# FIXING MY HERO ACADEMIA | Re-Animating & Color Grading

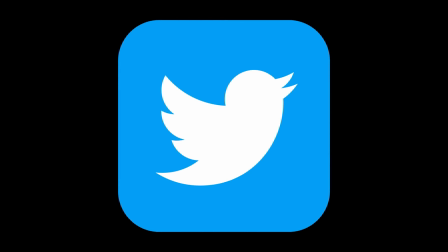245s
As I scroll through Twitter, some days, sometimes My Hero pops up, and sometimes Sometimes manga panels pop up, colored by this one artist.
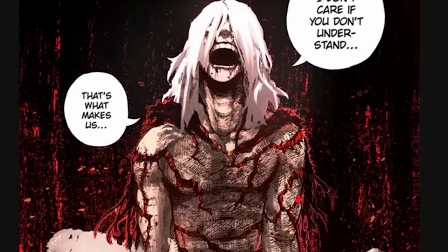252s
They're called Hexamendel, and they do incredible work. It's gorgeously colored, right? Obviously the show doesn't look like this.
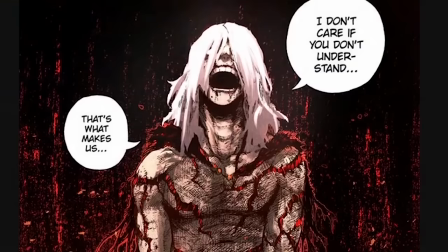258s
It's different artists, different medium, different direction. Manga art can be interpreted in many different ways. But sometimes even the anime itself doesn't replicate the rawness of Horikoshi's art. And sometimes it does the opposite, sometimes it relies too much on that visual, and doesn't attempt to do anything new, it doesn't play around with the fact that it's an animated medium.
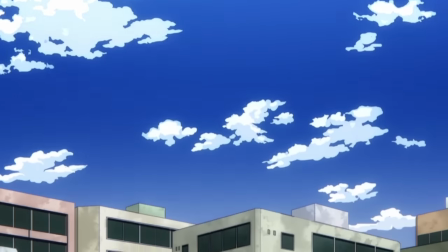279s
Biggest thing right out of the gate, you see that sky? This sky is my mortal enemy. Nothing too atmospheric, so take this shot.
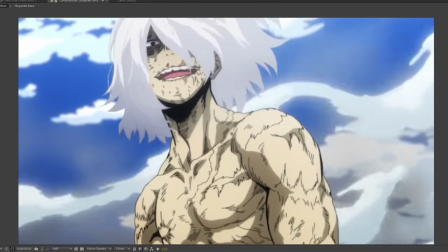287s
I want to fix it up, right? How do I do this as quickly as possible, but also as effectively?
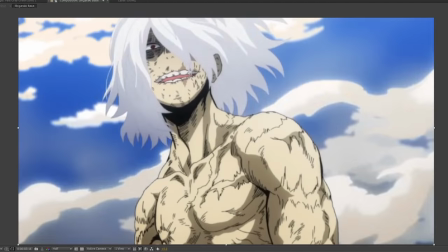291s
First off, I want to get rid of this blue background and make it a gradient instead. Let's say the sun is behind Shigaraki.
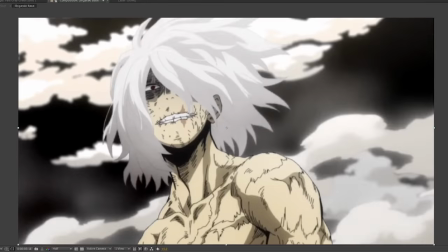298s
Now at this point, I have to do two things. I have to add shadow on top of the Shigaraki animation, as the sun is coming in from behind the character.
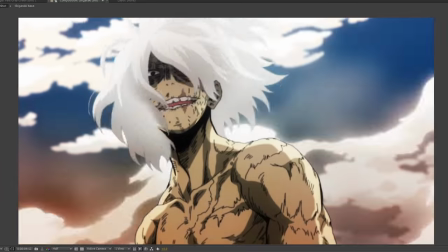305s
And from there, I just color grade. And voila, wasn't too hard, I'd say.
You're just delaying the inevitable.
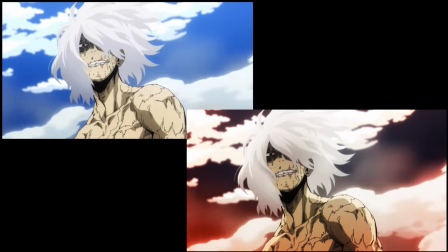314s You're just delaying the inevitable.
Now in season six, there's this big war going on, right? And it's definitely a choice to have it just be a blue sky and bright colors. And I get it, it's daytime. But that doesn't mean you can't skew around certain things to really fit the mood of the scene.
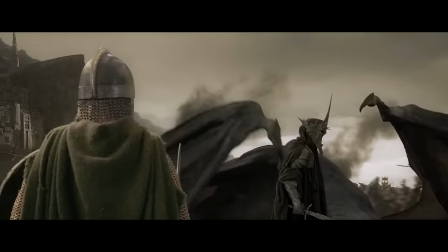334s
We take a movie like Lord of the Rings. It's during the day. The final battle is during the day, but it's lit in a way that makes you feel like this is it.
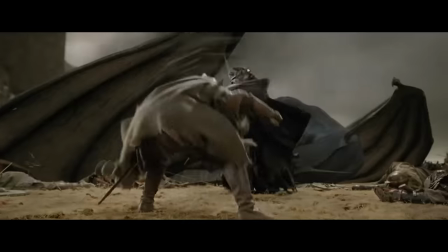342s
It's dreary, it's a bit desaturated, but it's still got strong contrasts. Same with Avatar.
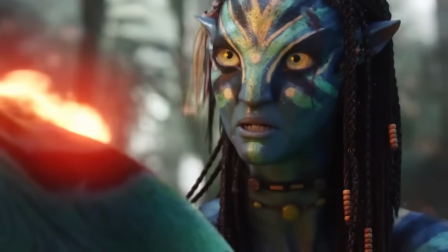347s
It's during the day, but it looks dynamic. They play with fire to create some interesting looking shots.
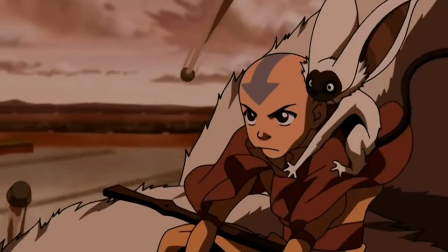352s
Or even Avatar, The Last Airbender, the cartoon. It does the same thing.
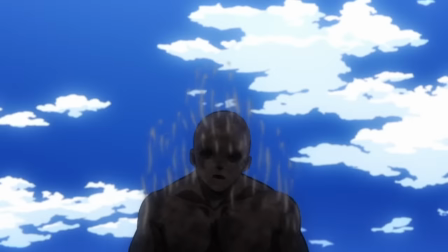357s
Also looks awesome. My Hero doesn't have to reserve dynamic lighting for specific moments. You can just do it all the time, and if you want a more dynamic shot, then just make it even more dynamic than you usually make it.
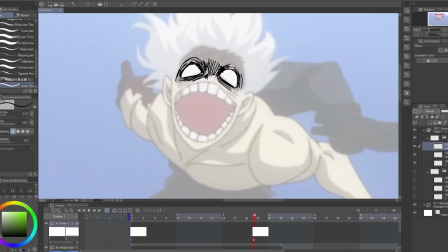371s
It really helps set the mood for everything, you know? So we reached the main bit of this video. I want to rework a small scene from the anime, the main scene being the Shigaraki drop.
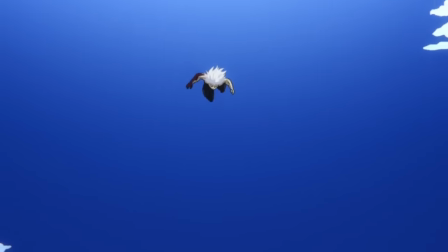380s
I don't think it's that impactful and it doesn't match the intensity of the manga.
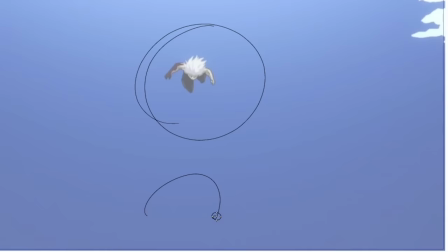383s
First thing I want to do is reanimate this scene and have Shigaraki almost propel himself towards the camera, basically a wind-up before the launch.
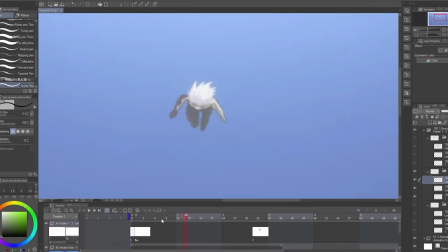391s
So we start by animating on top of the original animation, but I want to rework the movement to make it feel a little more erratic and have there be more of a wind-up.
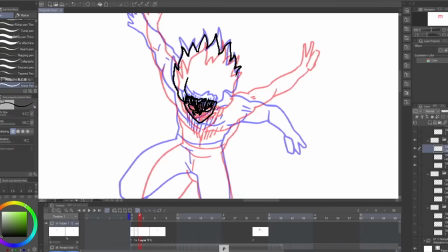398s
Make him move his arms up and then compress himself down so it kind of feels like he's becoming a cannonball.
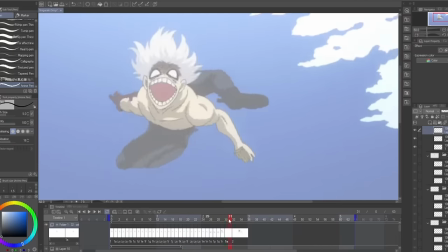404s
I also want to fix the hair and make it blow in the wind to make it feel more intense. And lastly, one of the biggest things was replicating this panel a little better.
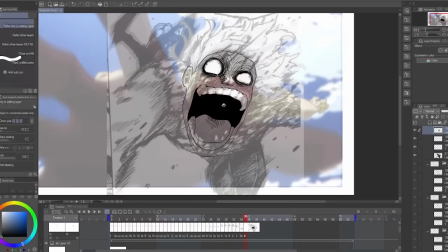411s
The line work of the intensity Horikoshi gave is palpable, so I'm tracing over that illustration and adding a new brush too, Just to make that one frame feel a little more intense.
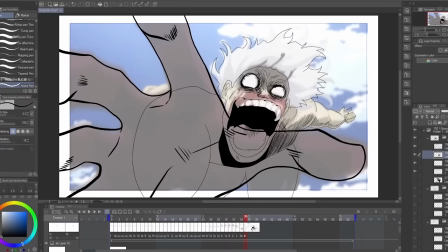420s
As for the shading, I wanted to add some more to the whole shot to make it feel more dynamic. Does it make sense lighting-wise?
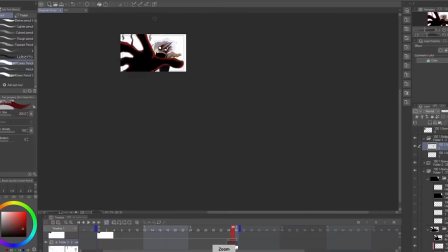427s
No. But you know what? It looks cool. Why doesn't it make sense?
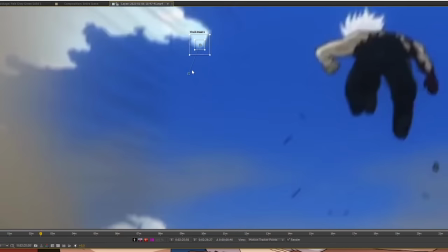431s
It's because I positioned the sun in front of Shigaraki, which by the way was hard to do because I had to track the camera movements of the shot itself.
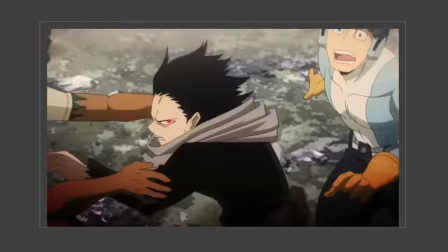437s
And so after compositing the rest of the scene, this is what the end result is.
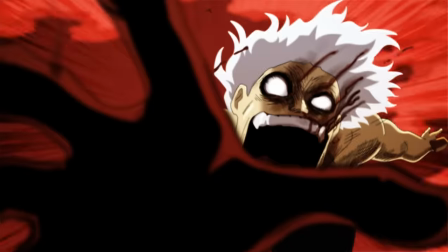444s This game is coming to an end! The
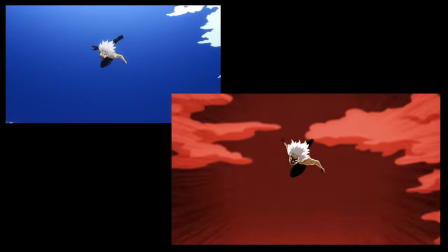453s game is coming to an end!
So what's the conclusion here? I didn't have that much time to make this video, honestly, so I'm really glad with how it ended up looking.
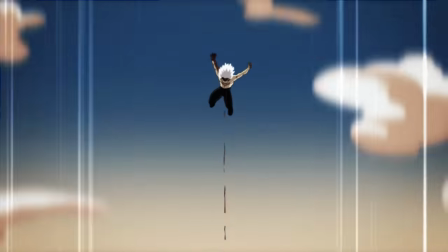465s
A huge takeaway is that I didn't really have to reanimate much at all. Goes to show that I was spitting. The show is fine, it doesn't do anything terribly bad. The issue is that it needs to take into consideration its presentation way more.
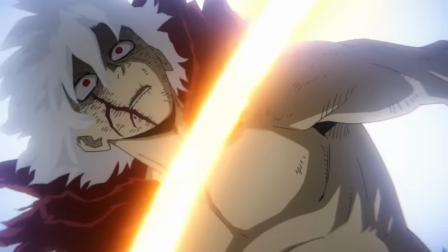477s
The show is animated really well at times, but people can still be disappointed with the overall atmosphere of the show, as it can really fall back on pretty simple lighting.
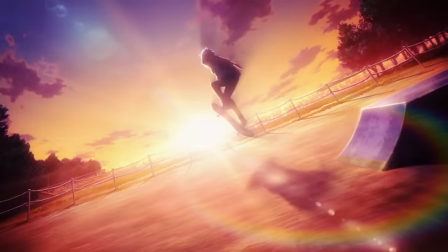485s
And this is Studio Bones we're talking about. They made Skate the Infinity, they made Carol and Tuesday.